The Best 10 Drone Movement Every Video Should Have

Hey, what's up guys? I hope you have an amazing day and having a great week. Today we are going to have a look at 10 most common drone move to apply into our films. These movements are really common. You have seen them in films, documentaries, series, YouTube videos, and these movements are for establishing shots, reveal a scene, follow or track an object or any subject. I want to show you this movement because when we buy the drone, the first things we do is turn on the drone and fly into the sky as higher as we can and as far as we can.
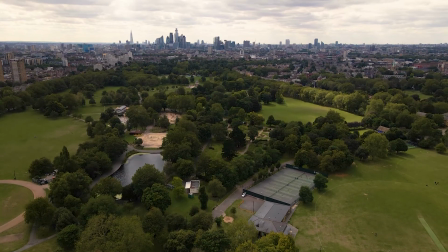42s
And then you have this really wide shot playing around with the gimbal, with the movement,
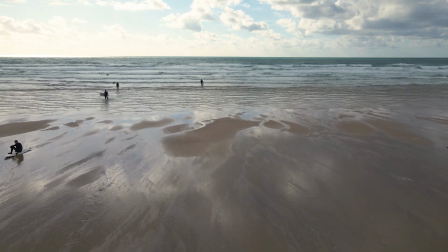47s
left, right, up, down, forward, fast, slow.
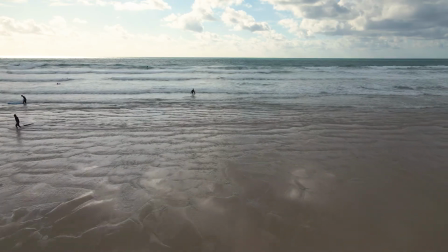51s
Too many things, too many combinations because you don't plan ahead of what you want to fly. You just put the drone on the sky and then you just, as it goes, it's not like really planning shot. So then when you come here to edit, you will see it's really choppy,
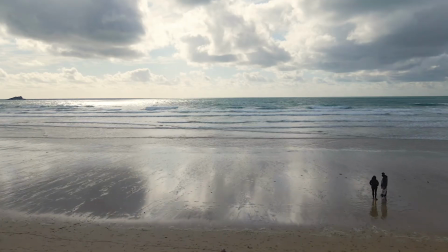68s
it's not really smooth, and then you have like one movement, you stop, and then you do another movement.
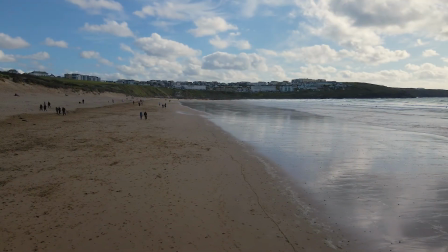74s
It's not really useful, that footage, and you cannot apply speed runs or cuts or any other things to add into your films. The idea of this movement is to really plan ahead and then know what to do when you're going to fly the drones. The first movement we are going to have a look is the rise up to establish the scene or to reveal a scene.
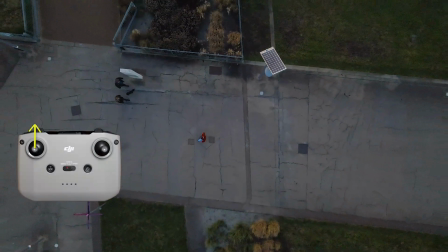95s
This can be applied as well if you are behind an object and then you rise up the drone and you will reveal the scene.
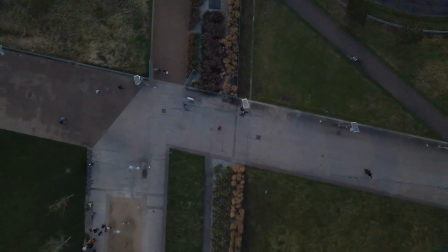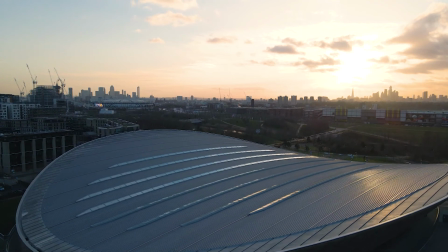Once we are in the sky, we can start using other techniques. The second movement we are going to have a look is the tripod.
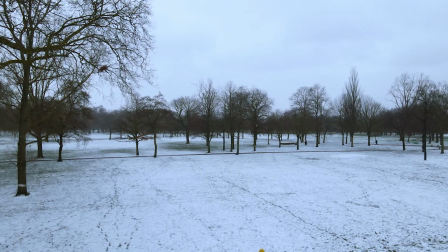123s
The tripod consists in sending the drone into the sky and let it sit there to capture the movement.
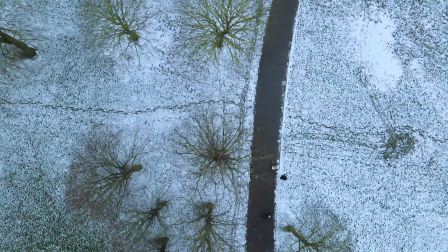129s
This can be used to establish the scene and then let the subject get into the shot. Other times you can use this technique for time lapse as well. The other movement we are going to have a look is the orbit. For the orbit, we are going to center the subject into the frame while the drone is rotating around.
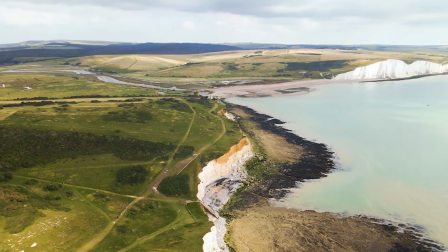143s
You can use this really wide and slow or really close and fast. For this movement we are going to use both joysticks. The left is going to point into the right and the right is going to point into the left.
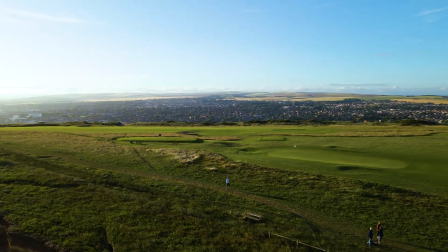155s
If you want the opposite direction, you will have the joystick pointing outwards.
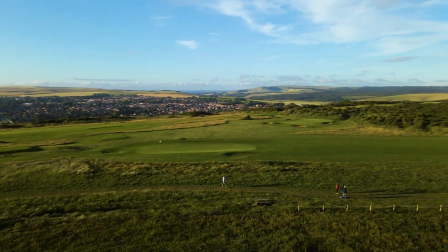159s
We can play around with the position of the gimbal, position the gimbal straight, pointing down or a different angle.
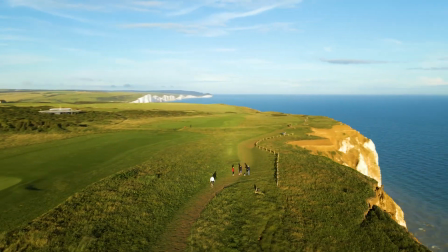166s
This is going to give you a different perspective for this movement. Other movement we use and see in films is the dolly or slide. This movement consists in reveal the scenes or follow.
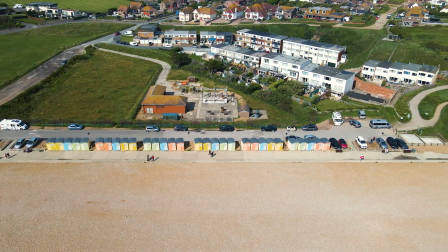176s
For this movement, we are going to use the right joystick and point it to the left or to the right.
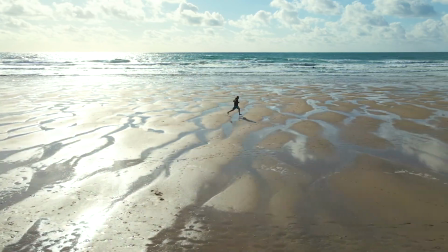182s
In this movement, the drone is going to move side by side, left to right.
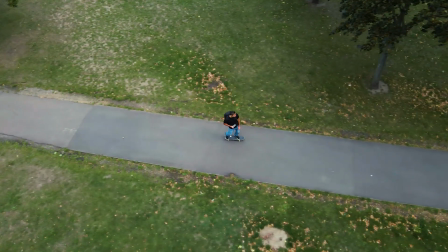Another use we can apply to the right joystick is the push in. This is going to move forward the drone and we can use it to establish a scene or to follow a subject. And now let's move on to the left joystick where we can apply other movement. If you move the joystick to the left or to the right, the drone is going to spin in the same position and you can play around with the position of the gimbal just to have different perspective. Other than that is the drop down. You can use this one when you are landing or you're finished to fly the drone and then you will have a finished shot. This is really good because you will have a wide shot with established scene and then you will get close to the subject to see what the subject is doing over there.